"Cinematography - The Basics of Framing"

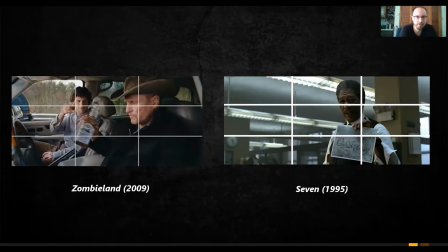So a couple of classic examples of the standard use of the rule of thirds in cinematography. We have Zombieland on the left, and you can see how the characters are framed. On the third, we have a two-shot here of both characters in a car.
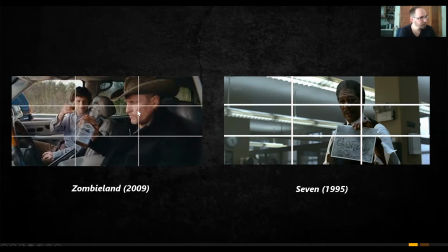And the director or cinematographer placed them in this visually pleasing area of the frame, right? You can kind of see how it works in a composition. Likewise in 7, classic example, it's slightly off the third, but the frame is a little bit off, but basically he's on the third.
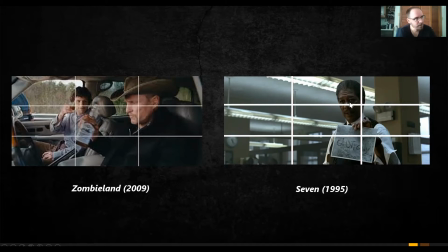And this would be a classic two-shot dialogue, right? So the character's on the third, the other character would be on the opposite third, and it would be basically a visually pleasing image. It orients the audience. We understand what's happening. It makes sense, right?
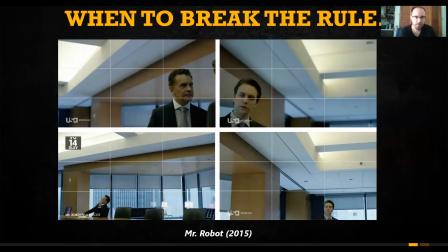And likewise, if you want to break the rule, right? So here's an example of a great, DP and director in a great show that does that, right? Mr. Robot. If you've seen it, you understand, it's a very surreal show.
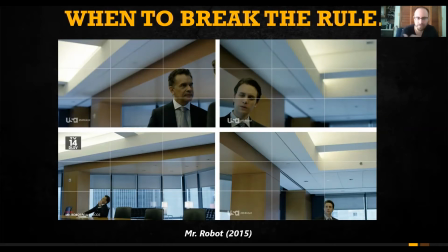It's a very, conspiratorial show. There's a lot of big government conspiracy type stuff happening, and it's surreal. It's very kind of bizarre, abstract. And the DP and director did a really good job here of breaking that rule, right?
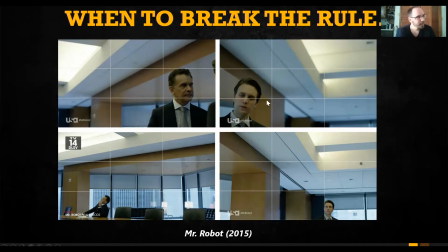So as you can see, the characters are kind of framed in bizarre places on the frame, right? We have the third, and they're very much off the third. And it looks like the director or DP was drunk when they were filming this, but again, it's very intentional.
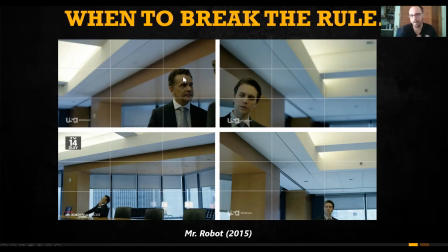They did this on purpose, right? And if you see the show, you understand that it's about big conspiracies and things like that. So you can kind of deduce just from not even having seen the show, you can kind of see that there's these frames make you uncomfortable, right?
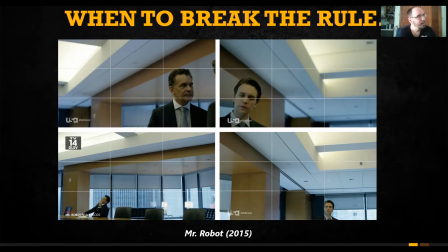There's an unease about this sequence. The fact that they're framed so bizarre, it just makes you feel kind of bizarre. It makes you feel right. There's something not right happening here. They're emphasizing the environment, right?
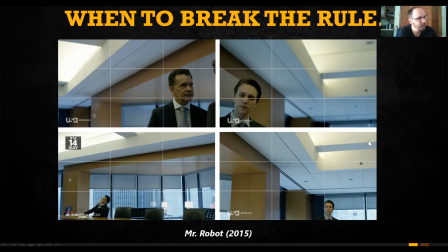We're emphasizing the negative space here, like the office space, like big corporate boardrooms, right? That's important, and that's a dominant thing. It's almost like corporate power is dominant in the frame, right? They use it very well, and they use it a lot. There's a lot of other sequences in the show.
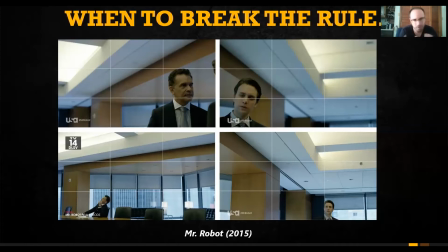I highly recommend you guys watching it, but where they bend the rules on the composition, and they do it very intentionally because they understand the rules, and they understand that breaking the rules can do opposite things and create different reactions in the audience.
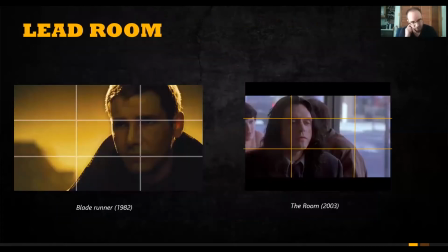Very well done. So going a little bit deeper, so let's talk about lead room, right? So when you're framing a shot, lead room essentially is the look space, right? It's where the character is looking.
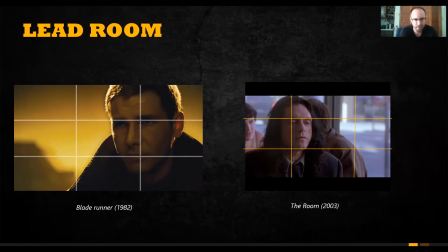So if they're looking left, or right, you're framing them on the opposite third, and it just creates a natural, kind of way for
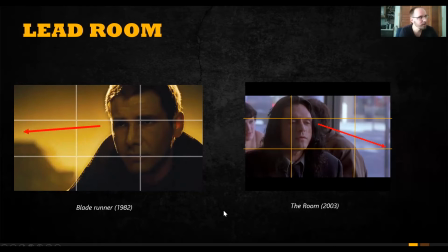to orient characters and to kind of frame them, right? So Harrison Ford in Blade Runner, he's looking off the left, right? He's kind of looking, you know, we know where he's looking because we're going to cut to the opposite frame where we see the other character that he's looking at, right? And the lead room is the space in front.
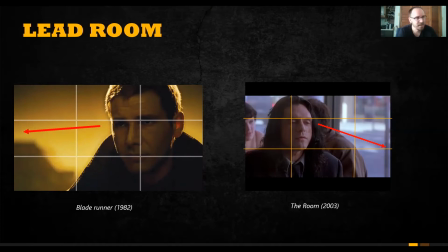And you know, it's basically again, it's a natural frame. It's pleasing. It makes sense, and it doesn't confuse, which is, you know, very important.
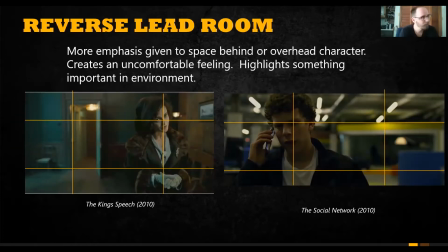The opposite though is reverse lead room. So this is again, you know, kind of turning it on its head, and where more space is given to the objects and area behind the characters or overhead of the characters.